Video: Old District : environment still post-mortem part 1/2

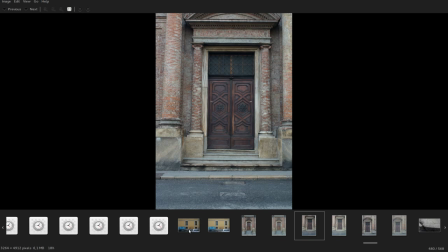[4:00]
even used some as textures but I also looked at games and other CG works in particular the style of Dishonored and Bioshock because it worked both has something to have in portfolio that is similar to stuff that is being done and being sold
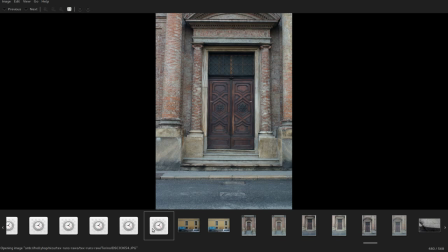[4:20]
currently and just as I said to vary from sci-fi.
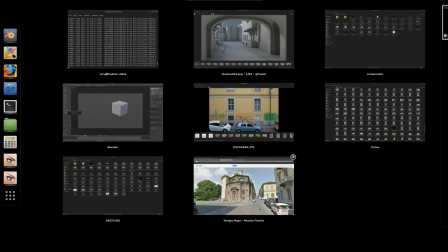[4:26]
The other element is I was looking at these photos of my hometown not only for
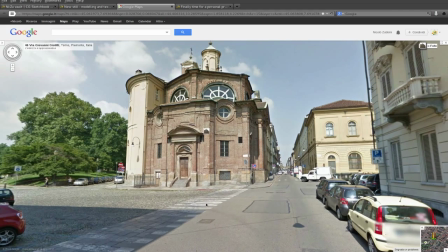[4:33]
the architectural style but also for the layout and I
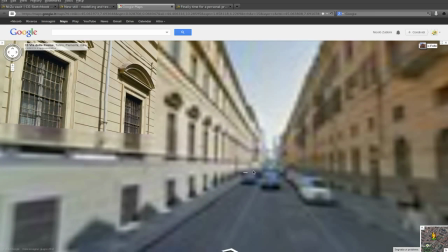[4:40]
got the idea that it might be might have been interesting to do a typical street shop
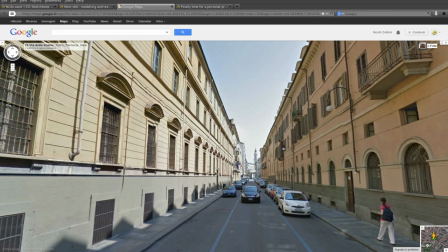[4:47]
which means a road and two sets of facades going off in
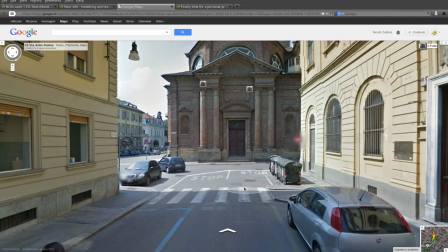[4:54]
the distance but with some variations so like this
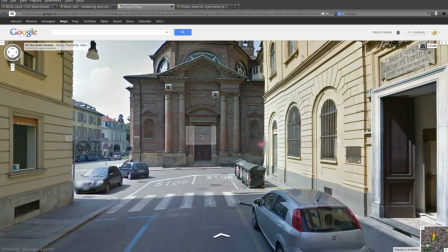[5:00]
closing element at the end of the road it was interesting both in the layout and the
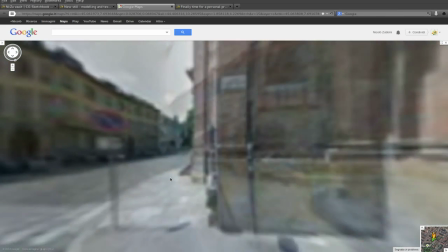[5:07]
design of the building itself and just around the corner I found another element that was interesting that was this garden
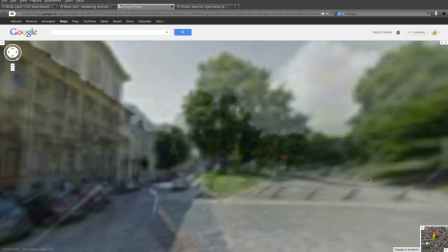[5:16]
with a raised wall so that I could
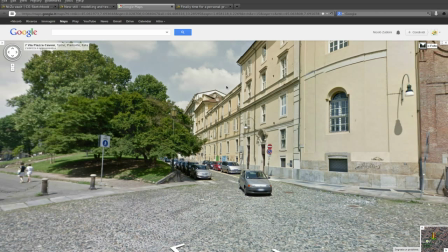[5:20]
do a typical street shot but with facades on one side and something a bit more original on the other side.
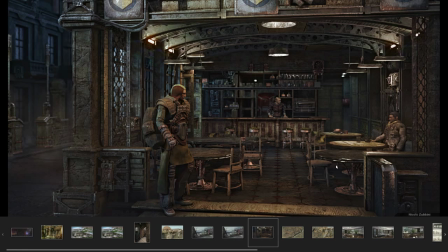[5:30]
Another interesting element about planning and the composition of this shot is that I had some precedence from previous personal projects that I did and in particular about the composition. the one I did in 2011 I didn't plan too well
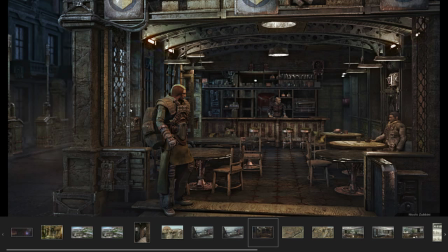[5:48]
and so I ended up with two errors that I wanted to avoid in this one. One is that I didn't plan clearly so at some point I decided I would actually want to see
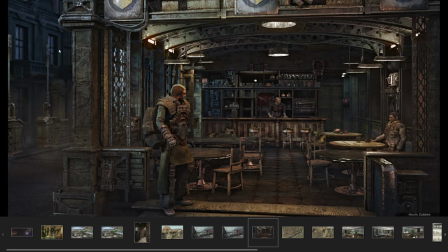[6:02]
something of the street outside so let's reposition the camera and add basically this left part that wasn't planned originally and that doesn't lead to anything and the other thing that happened maybe probably because of
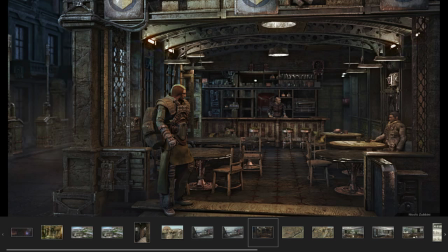[6:22]
not thinking in advance and making changes during the project is that if you look at this perspective is quite fixed static sort of rigid and not particularly appealing.
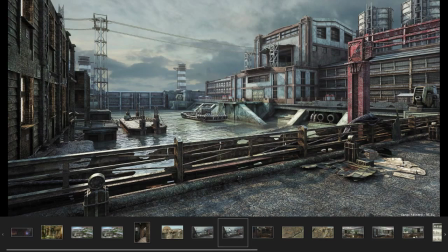[6:38]
So when I started this personal project I look back at the previous ones and this from 2010 had a really more dynamic composition than this one which is more static frontal.
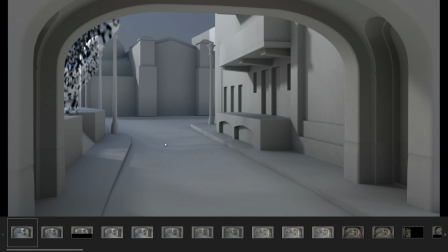[6:52]
So I had some precedents from previous personal projects and some ideas from real world and just thinking about it on how to avoid those pitfalls and then in
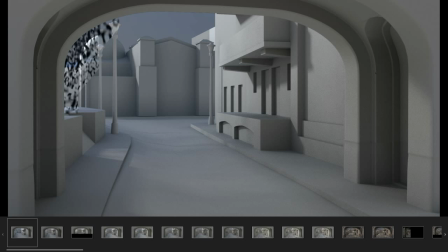[7:06]
practical terms talking about theory for composition I didn't do much more than
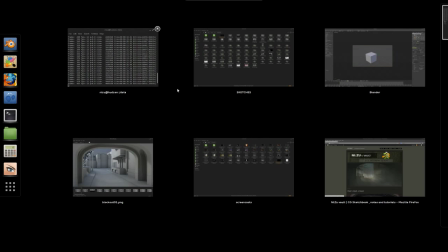[7:12]
moving boxes around until they looked right but except for using composition guides
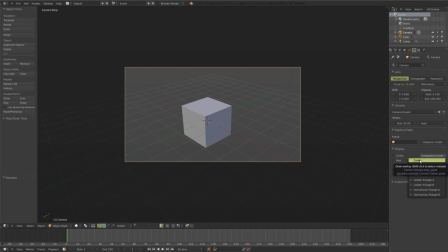[7:19]
in blender that is just in your camera turning on in this case I use center and the thirds of course and the golden even if I probably would prefer to use thirds and fifths
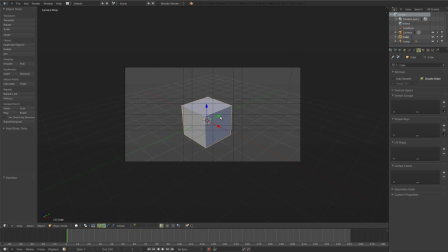[7:34]
just to have a way to snap or better align
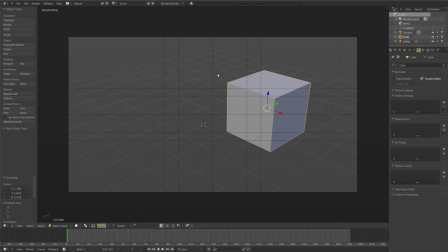[7:42]
key elements to some proportional line and also check that if I have any relevant element in this quadrant then another
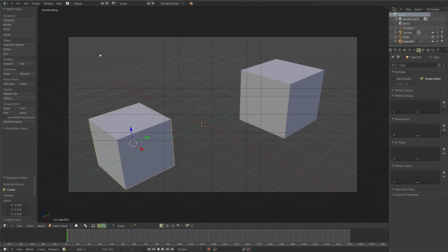[7:56]
relevant element should be in an opposite quadrant and balance, just use these guidelines to help you balance the composition.
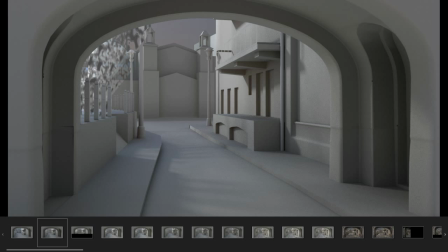[8:09]
In this particular case the biggest thing that I kept changing
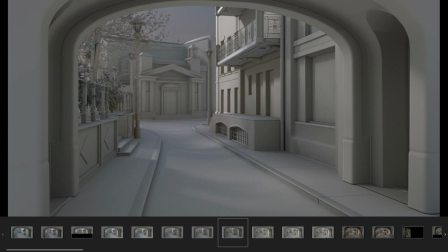[8:16]
is the final of this suite that was supposed to be
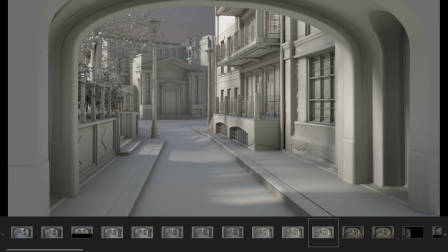[8:24]
in the center of the picture but not too much meaning I kept moving slightly
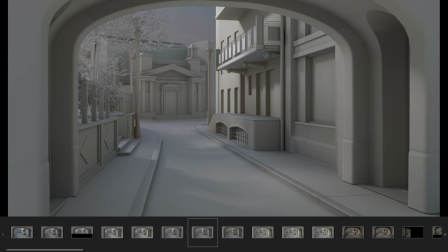[8:31]
the facades and especially the inclination and the position of this final element so that it wouldn't be
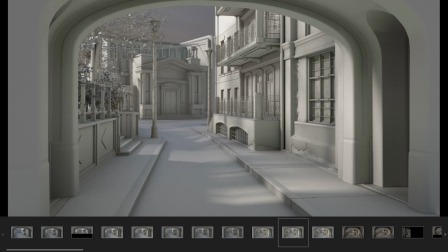[8:39]
the focal point of everything to have more balance importance of these facades to compare to this one and this one and And some tweaks are really sounder,
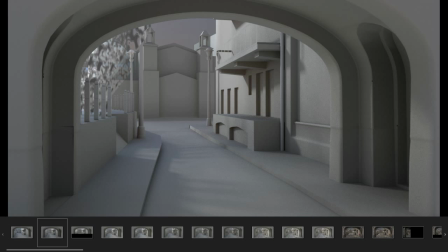[8:51]
most of them are really sounder, but like the front arch,
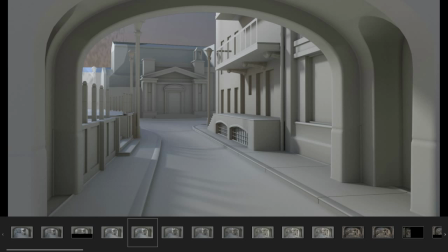[8:55]
it's a curved element, so in itself is a pain to deal with while modeling. but when you
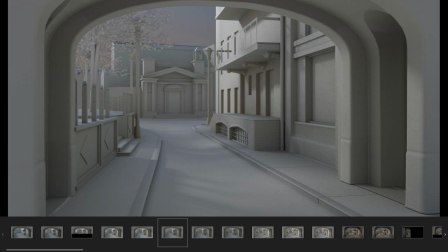[9:03]
are still at this point you can quite quickly change things like this is a perfect arc
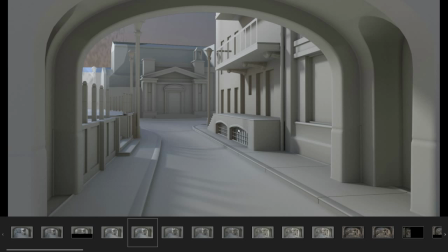[9:12]
it's an ellipse but it's a continuous arc while at some point I added a bit of a straight section just because it was too oppressive and it would cut too much of the rest of
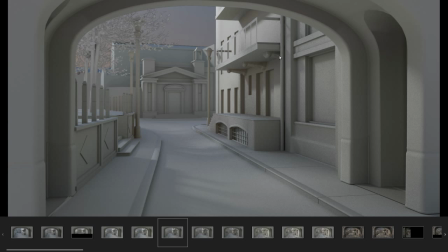[9:26]
the environment and would look a bit better if I could see these corners here so I added a
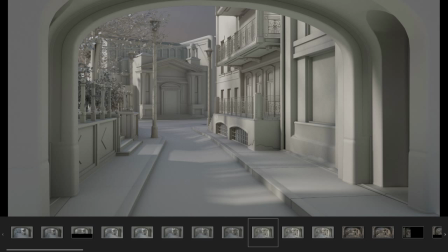[9:32]
bit of space in between same for the closing facade that moves slightly
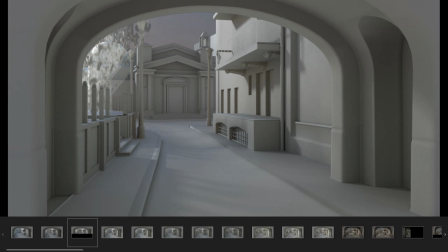[9:38]
and changes slightly alignment and you have to imagine that with the guidelines on
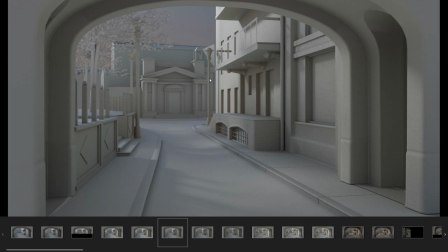[9:44]
top so I would try to align and decide that like this at this point the lamp post was in the dead center of the picture and i noticed that aligning this edge of the facade even just a
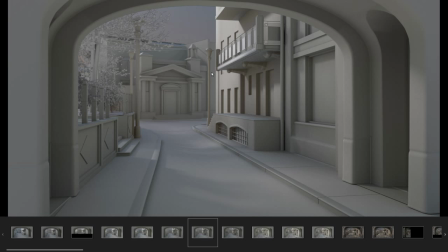[10:03]
bit to the right of the center would make it look a lot less important
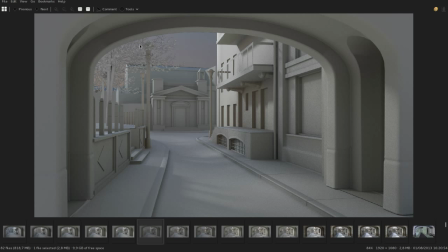[10:09]
and also just tweaking slightly the dimension of this building in the end
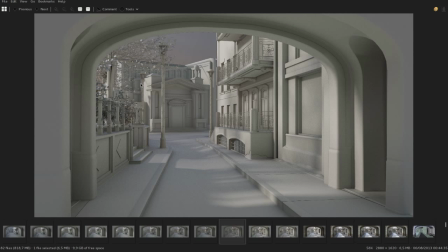[10:16]
it's no big deal when you're at this point but when you start adding the windows and all the architectural detailing adding one or more window that would change this is of course just an array so i could really quickly add one more window but then
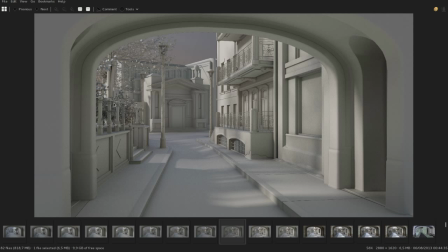[10:34]
i would having started detailing all this area i would
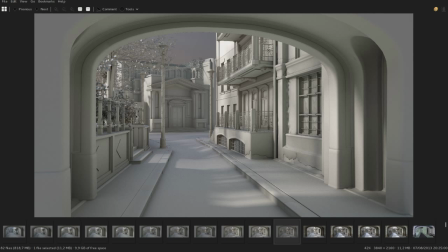[10:39]
have had some issues and probably had to remodel all of this and later on also retexture if i had like in the case of these objects a baked dirt map that would be
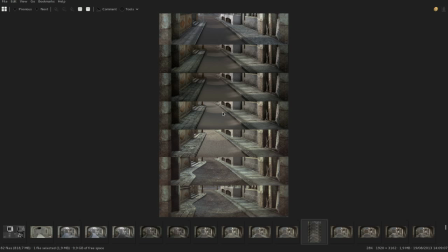[10:52]
wasted very last tweak I did and it's the road and this has been done after starting texturing and after touching basically
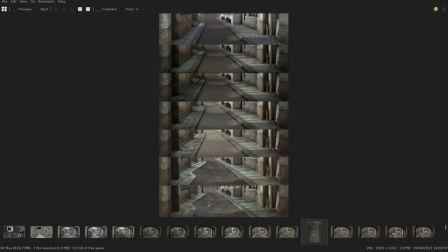[11:05]
everything else but luckily for efficiency I mean before texturing the road itself so you can see this work-in-progress images start with a flat material and end up with textured material but this is still far from
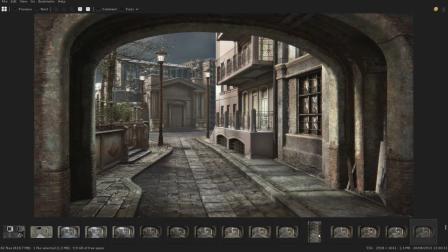[11:24]
the final material for the road and at this point between the first
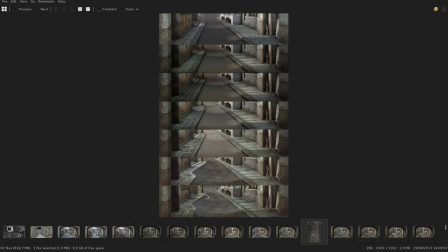[11:30]
shader I made for the sidewalks and the last one and that's the shading and texturing thing we'll see later but between these two you can see changes in the sidewalk a
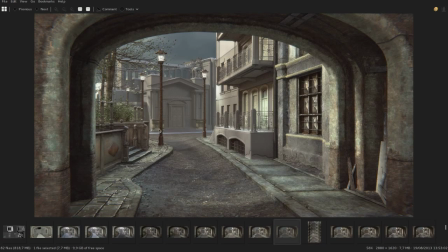[11:42]
slight change but significant in the dimensions and the proportion and rotation of this wall and this was a bit too late maybe but
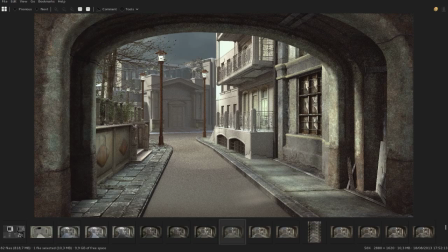[11:53]
it seemed important to reduce a bit the importance of this paneled wall which is